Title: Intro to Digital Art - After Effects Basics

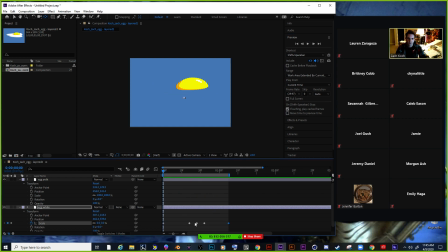Does anyone have questions about any of this so far? Okay. This is where it gets like maybe a little complicated looking,
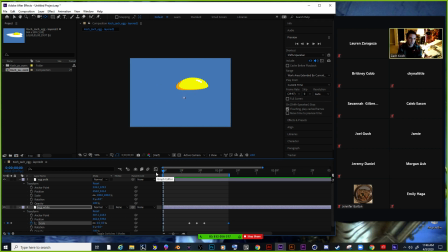but this is kind of, it's really helpful. This is your graph editor. Now what we've done so far, it's just going from 0 to 100 to 90 to 105, and that goes back to 0.
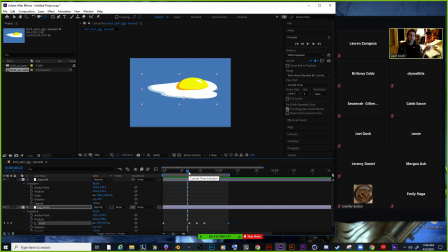What I want to do is go and make it more of a gradual thing, and I want to change the speed of it. So what I'm going to do is I'm going to go graph editor. Do you see how jumpy that is?
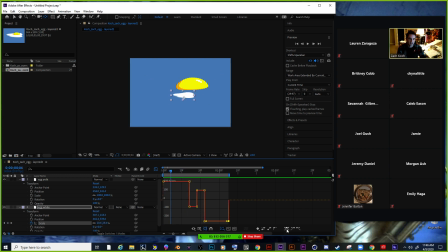What I want to do is like change these to give it an easy ease. And you do that a couple different ways. You can easy ease it inside of the graph editor, or I'm going to highlight all of these, right click on it, and then go to keyframe assistant.
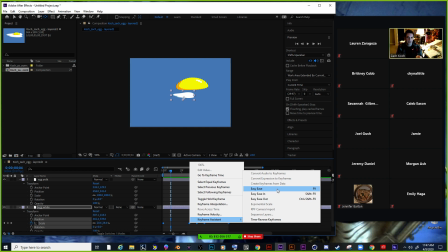And I'm going to just keep this highlighted for a second. Once I click on easy ease, it's going to change the little diamonds into like little hourglass looking things. But all that means is that instead of going from like a point to another point like that,
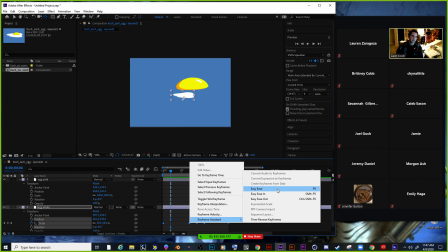it's going to gradually go to that point. And that's what you see a lot in these little animated effects.
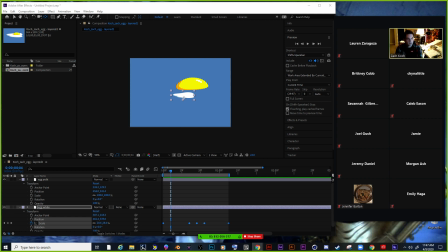I've been watching people play Animal Crossing lately, and they have like these little loading effects in the lower right hand corner that are all like, After Effects animations.
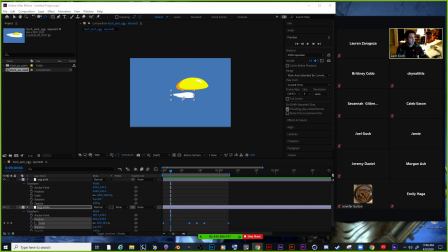That might be kind of nice to look at because it's exactly kind of what we're doing here.
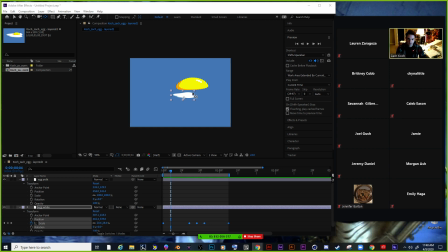I might find it later, but it's just really kind of simple stuff. Now, I'm going to easy ease all of these, and then we're going to go to our graph editor.
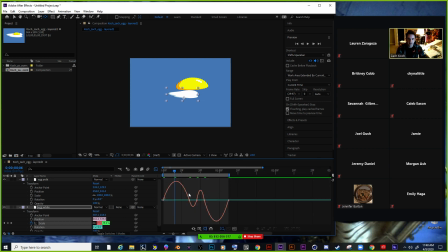Those swap over to hourglasses. I'm going to go graph editor, and now you can see how these are like all curvy. You see the big difference though between where it was before and what it's doing now.
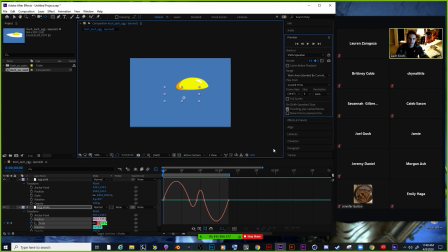I'm going to control Z and go back to our this way. We're going to watch it like that. It has this uncomfortable amount of time where it because it's all uniform.
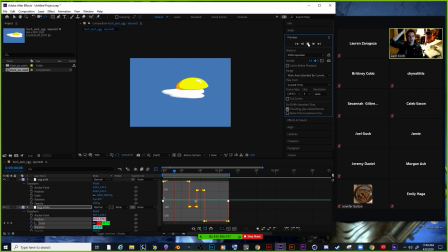We're not used to seeing things like that as being so uniform just in the real world. That's just because this easy ease is factoring in like velocity, like how something is slower from the start and it gets faster as it goes near the end.
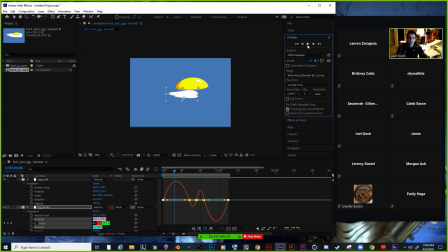So I'm gonna redo my easy ease, and that's like much more comfortable looking.
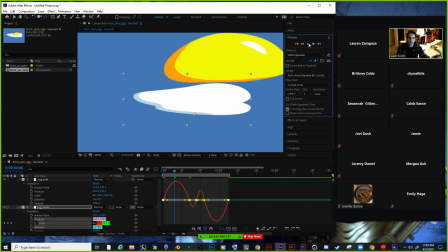Another thing that you may notice as we're kind of watching the preview of this, we put the little anchor down there.
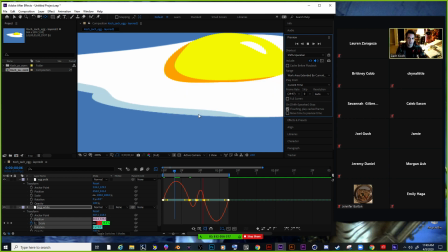That's where it's scaling up from. So it looks like it's growing rather than just coming out of nowhere.
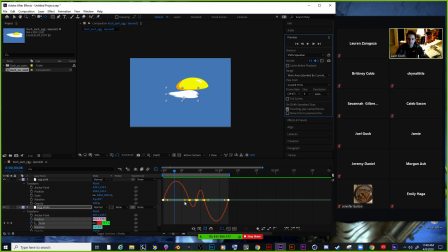Okay. Now if I wanted to adjust this, I can take these little handles. I can move these around